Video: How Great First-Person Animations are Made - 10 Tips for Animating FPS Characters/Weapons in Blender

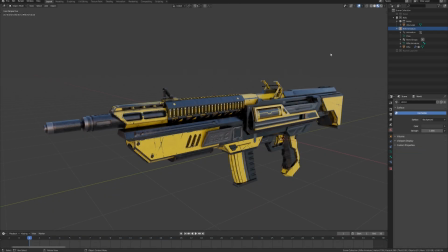Before we dive into all the technical stuff about how to set up the project and get animating,
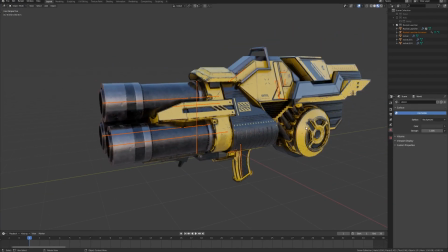I want to take a few minutes and share some of the interesting tips and tricks that I found while researching the topic,
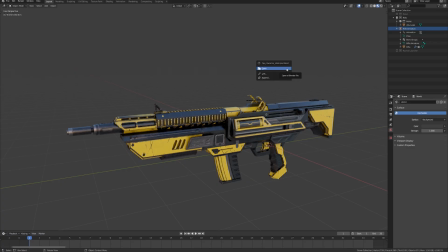and also share some resources that you can check out if you want to learn more beyond what's just covered in the course.
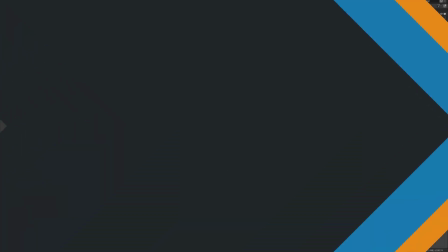First up, some general do's and don'ts. Number 1, gameplay comes first.
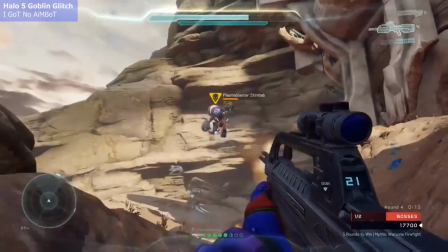While we obviously want our animations to look cool, it's more important to make sure that they communicate the action without getting in the way of the player.
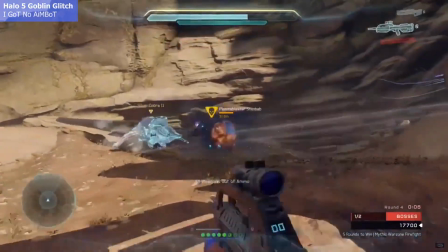A short, snappy, but otherwise boring animation can be better than a fancy one with lots of anticipation and flourish,
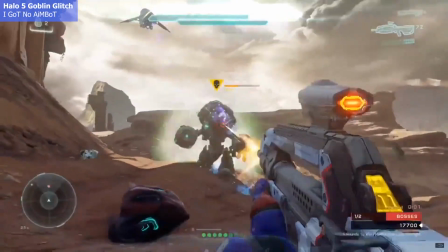because your player is going to be watching this hundreds, if not thousands of times.
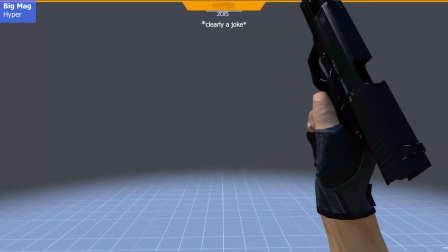It might be fun the first couple times, but after that, the distraction or extra time it takes can be frustrating.
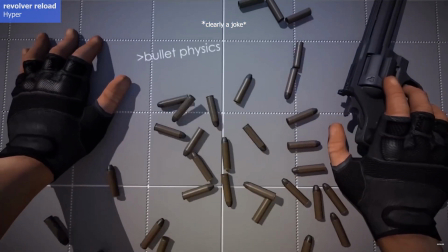You don't want to make your player wait around an extra second every time they do an action, just so that you can show off your cool animation skills.
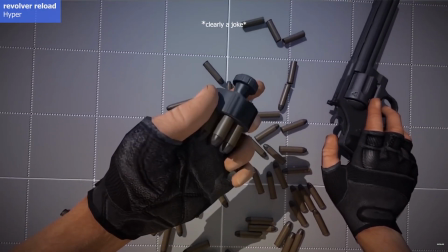That said, we do want to try to use the limited time we have well, and make things feel fluid and natural and,
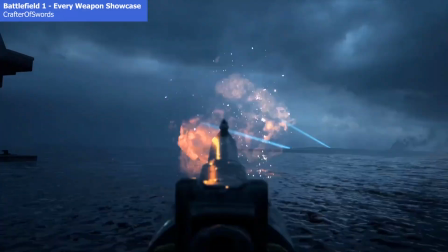most importantly, fun, but just be aware that that can be a secondary goal. Check out this video by New Frame Plus on the animation of Smash Bros.
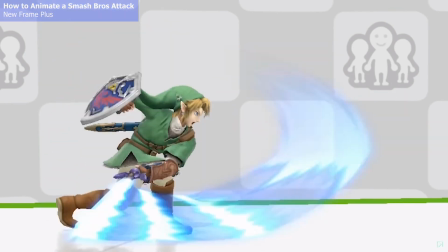Characters to see how you can strike a great balance between style and function.
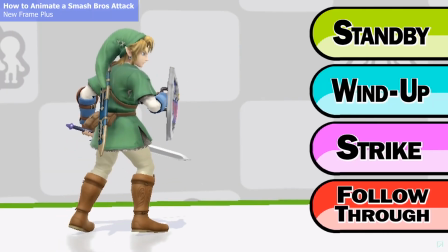The animators in that use the fact that they only have a few frames to actually influence and inform the style and end up with a really satisfying result.
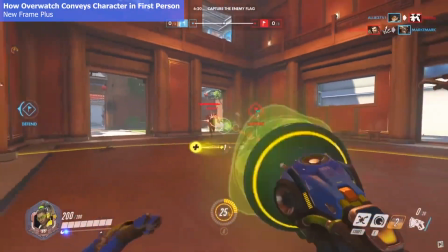I'd also highly recommend his video on Overwatch's first-person animation and how the different animation styles for different characters can convey personality.
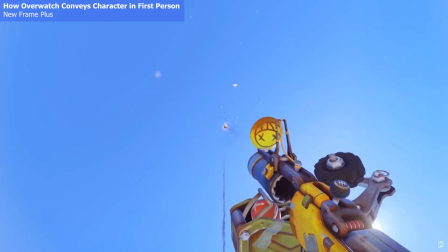It's a perfect example of how, if you're really careful, you can have your cake and eat it too when it comes to style versus functionality.
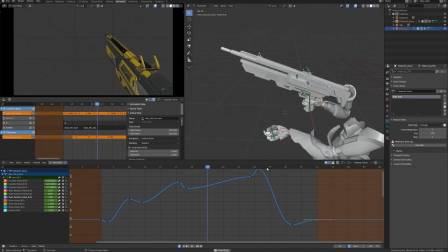I'm going to try to strike a good balance in this course, but feel free to lean a little more one way or the other if you think mine is either too boring or too fast.
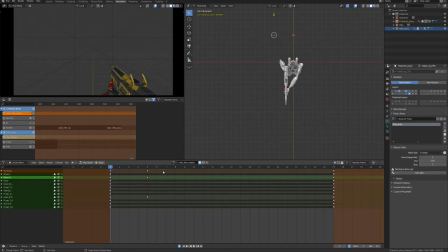A common technique for making your animations feel snappy to the player is to not start on the first frame.
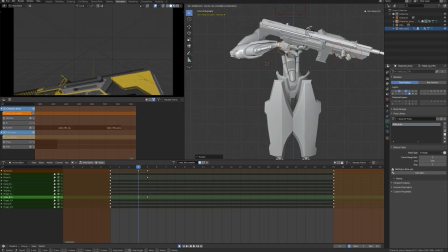When animating, you need that first frame of idle to make sure that the transition feels natural, but in-game,
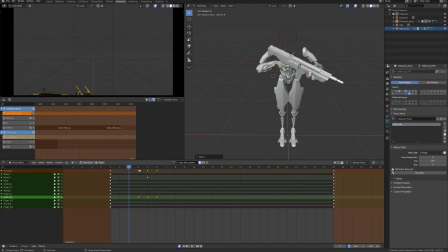you can start on the second or even third frame sometimes, and jump the player right into the action as soon as they hit that button.
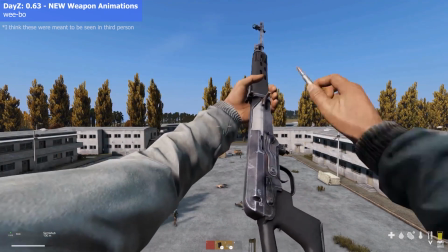On that same topic of not frustrating the player, don't block whatever they're trying to look at with the animation.
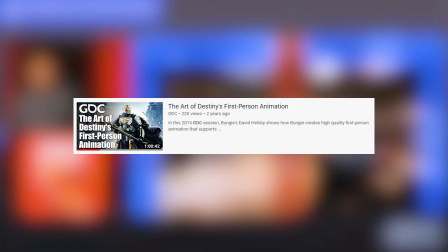This GDC talk by David Helsby about the first-person animation of Destiny refers to the combat corridor,
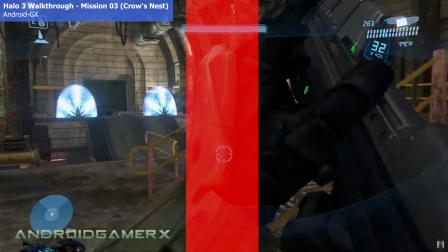the area down the middle of the screen that the player is focused on. Try to keep that clear as much as you can so that they don't miss anything important.
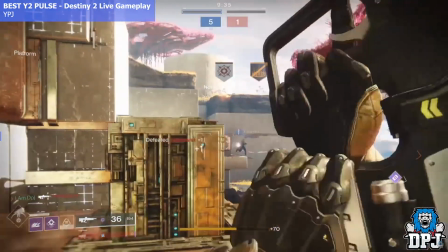In that same talk, David also mentions the idea of framing the reticle.
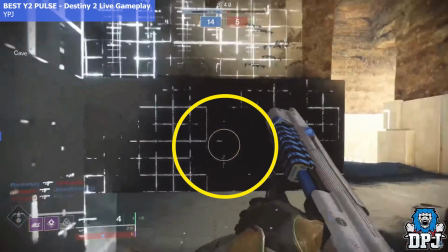It's a nice touch that just feels good, and instead of blocking the player, you're helping them stay focused on that most important area.
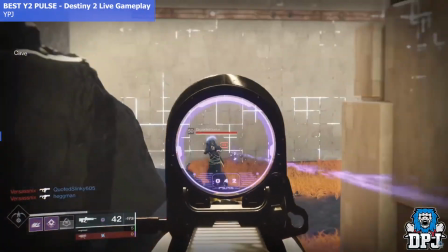Another great lesson from him is why you should be super careful when animating the camera.
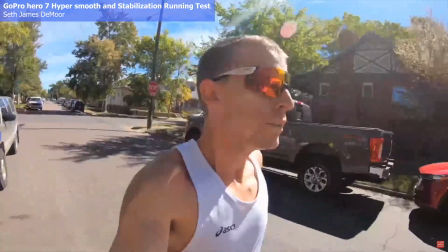When we run, our head stays somewhat stable, but unlike a chicken, still rotates and moves a noticeable amount.
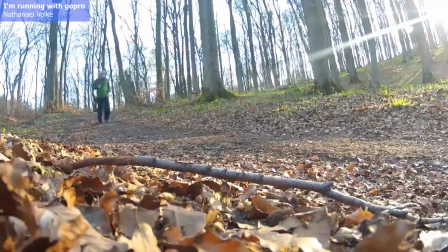When you try to animate that though, you're going to make your players sick,
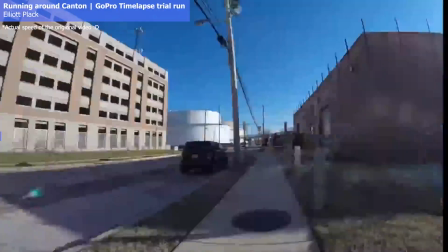because their sense of balance while sitting down and then what they're seeing in the game don't line up, and that misalignment is what triggers motion sickness.
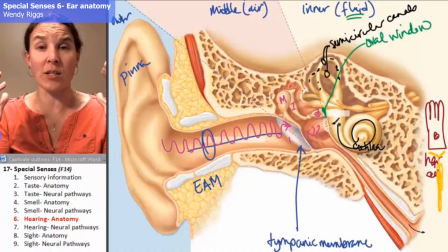If any of you have trouble reading while riding in a car, you know what I mean.
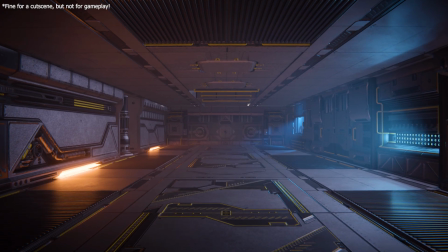So translate it a bit for effect if you really need some camera shake or something, but stay far away from rotation,
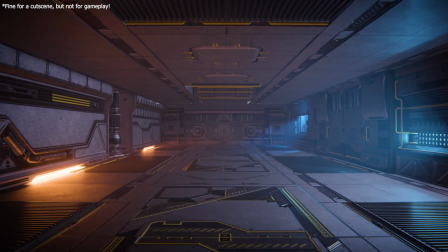especially while walking, running, or when the player is directly in control of the action.
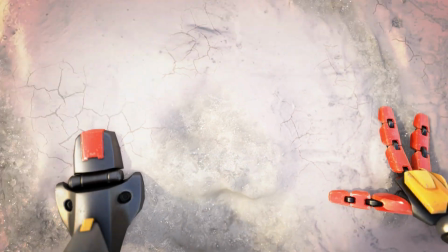If you need to throw some in for effect during a cutscene or something, like I did for my shot of the robot getting up, then that's fine, but try to do it sparingly.
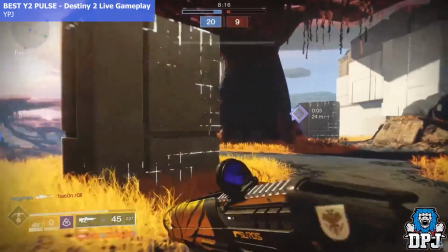I also thought it was interesting that in Destiny and a lot of other FPS games, there's a second camera for the character with its own field of view.
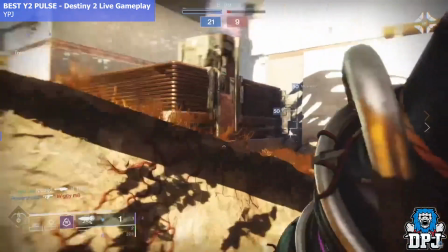Maybe your game has an adjustable field of view, or maybe you decide that you need to change the focal length later.
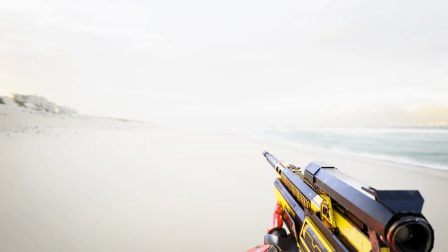Well, if you've only used one camera, all that hard work you've done on the animations is suddenly out the window, because it totally alters how it looks and feels.
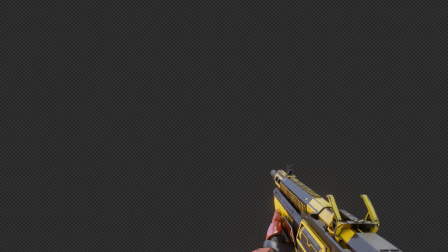The solution is to have one camera for the player with a set field of view. We just copied Destiny and used 77 because that felt good,
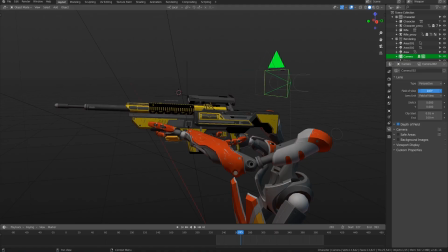and then a second camera for everything else that can be freely adjusted to your liking without messing the other stuff up.
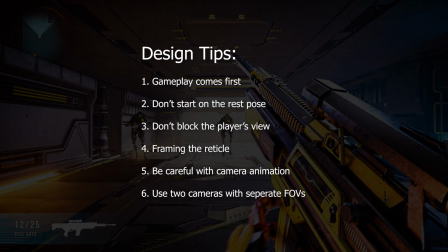With those design tips in mind, here are some technical tips that I found helpful when I was first starting out.